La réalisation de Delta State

J'espère qu'on pourra tenir cette qualité-là, mais a priori, c'est bien parti, oui. Donc voilà, un côté sitcom qu'on rafraîchit par un dessin un peu plus débridé, voilà, un peu moins sec. Ça peut être pas mal. À la nôtre.
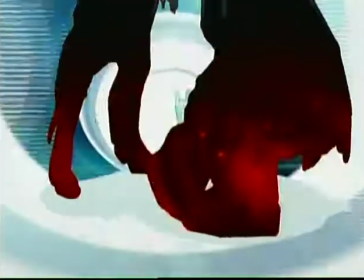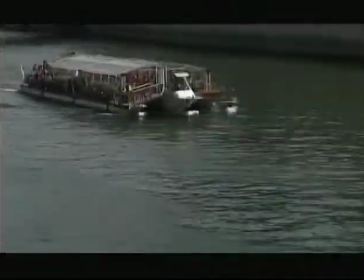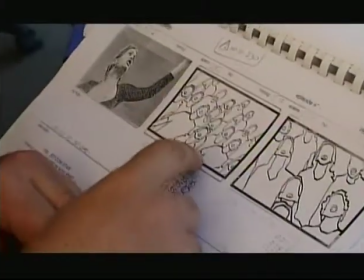Sur le nom dessin animé, tout doit être défini, les props, les décors, l'animation. Donc le board sert à ça, à ce chemin de la fabrication, on indique tout.
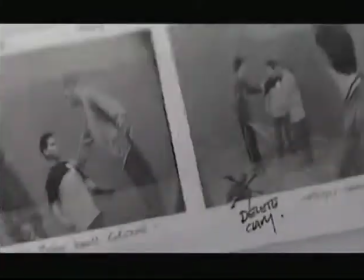582s
On y ajoute tous les mouvements caméra, hein, les trucking, truck-out, mouvements AVRB, etc.
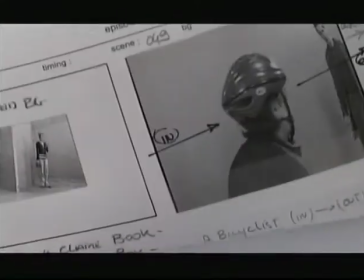587s
Les effets spéciaux, 2D, AFX, c'est une bible en fait de toute la fabrication.
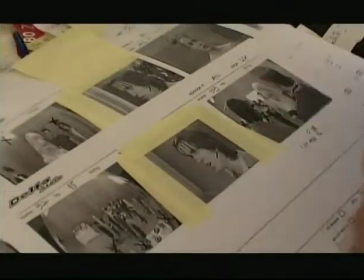595s
Ce qui est assez original aussi avec cette série, c'est que le plan filmé,
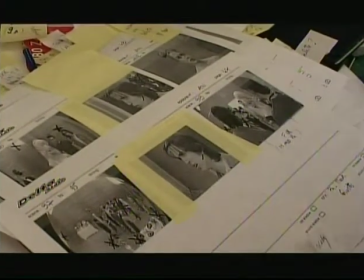600s
on peut le retravailler pas mal, on peut choisir une zone plutôt qu'une autre.
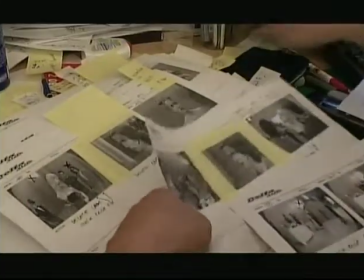605s
Là, par exemple, on a un personnage qui est coupé. On peut carrément dire qu'on va le supprimer. qu'il apparaîtra pas sur ce plan, ou alors on peut choisir
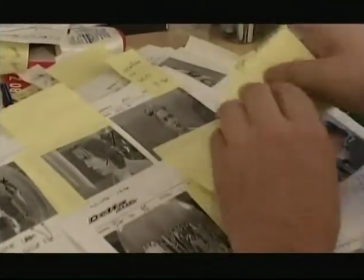615s
de cadrer plus serré, par exemple sur elle, on va resserrer sur son visage, en gardant les proportions de l'écran.
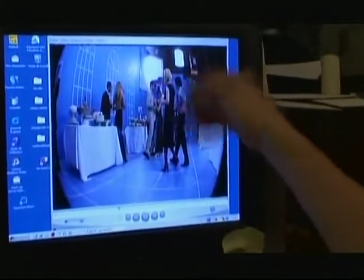623s
Voilà, on peut faire un truc comme ça, par exemple. Quand même, on a des fenêtres qui sont évoquées, on a les lignes de perspective, quelques éléments.
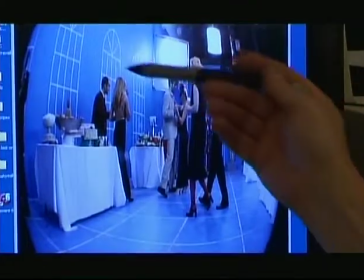631s
Tout ce qui est au sol ne va pas bouger, les tables. Mais par contre, on peut même décider que les fenêtres, on va les éloigner, on va agrandir l'espace.
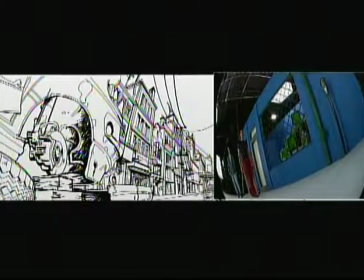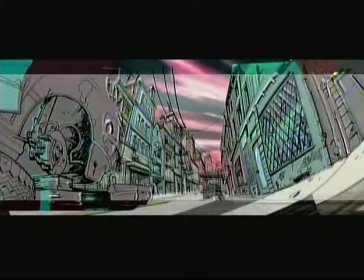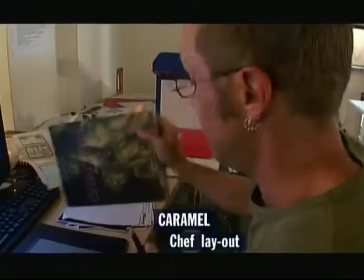652s
Je contrôle tous les décors qui sont destinés et qui n'existent pas et qu'il faut qu'on invente.
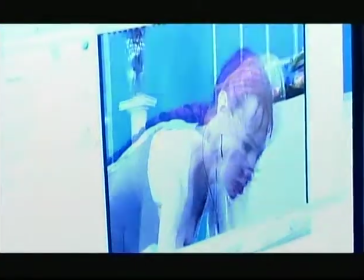657s
Comme c'est fait, c'est de l'anime sur flash rotoscopé, ça n'a jamais été fait avant.
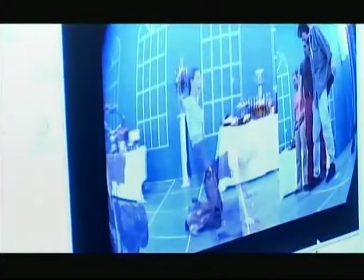662s
Donc, ouais, c'est intéressant parce que en même temps qu'on travaille,
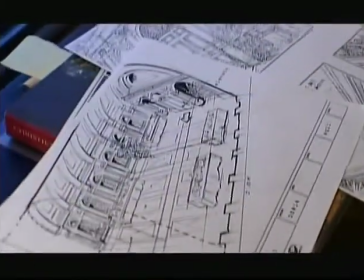667s
on est obligé de trouver plein de solutions et d'inventer plein de trucs.
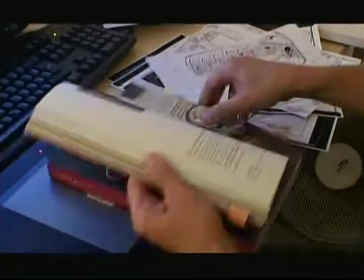671s
Donc, ça, c'est le côté intéressant.
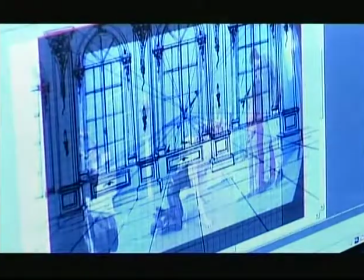676s
On dessine. Après, on peut rajouter les éléments décor, ajoute les overlays.
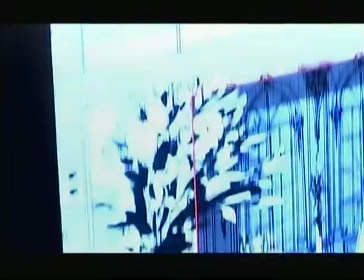683s
Alors, par exemple, voilà, c'est les tables. Pour donner de la profondeur, on rajoute souvent un autre devant.
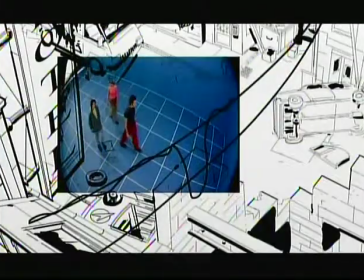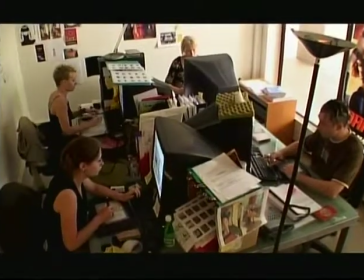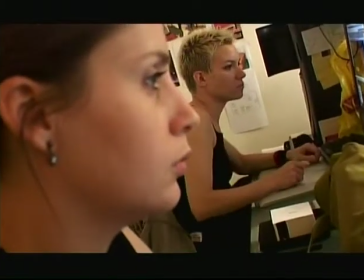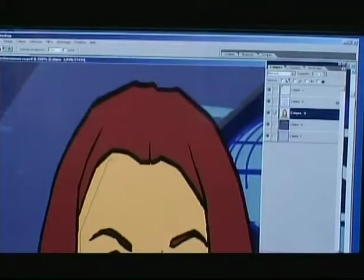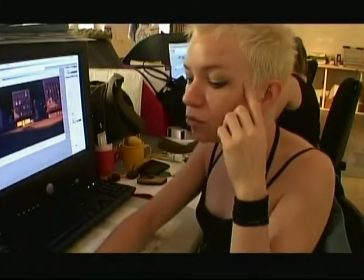717s
Le dessin amène la couleur, enfin, ça se fait pas par hasard, on met pas des couleurs
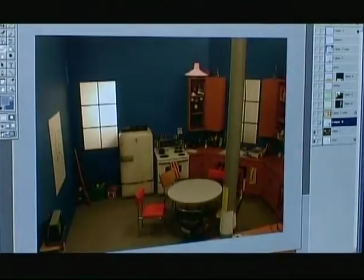724s
comme ça au pif, c'est le design d'abord qui nous inspire de toute manière.
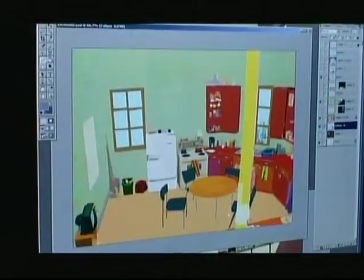728s
Donc l'idée c'était que ça soit plus graphique, donc pas de dégradé, et des zones bien dessinées, nettes, de lumière, de couleurs, d'ombre.
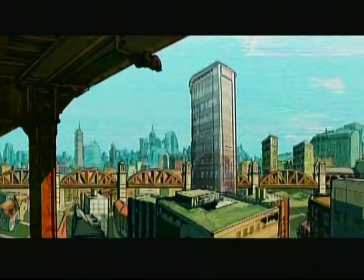736s
Ça donne un décor mis en couleur, qui va partir en Inde, qui sert de référence couleur pour eux,
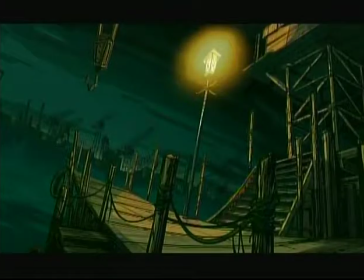741s
et qui va servir également directement pour le film en fait.
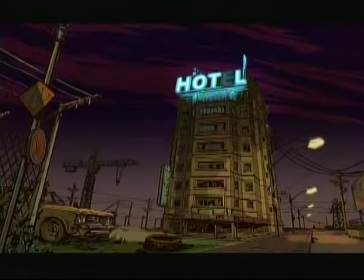745s
Et en même temps c'est du layout prêt à partir au compositing et sur lequel on rajoute l'anime, sur lequel il y a les mouvements de caméra définitifs. Et puis c'est l'assemblage en fait de toutes ces technologies quoi, qui est assez intéressant. Le fait de pouvoir vraiment faire une petite cuisine, ça ouais.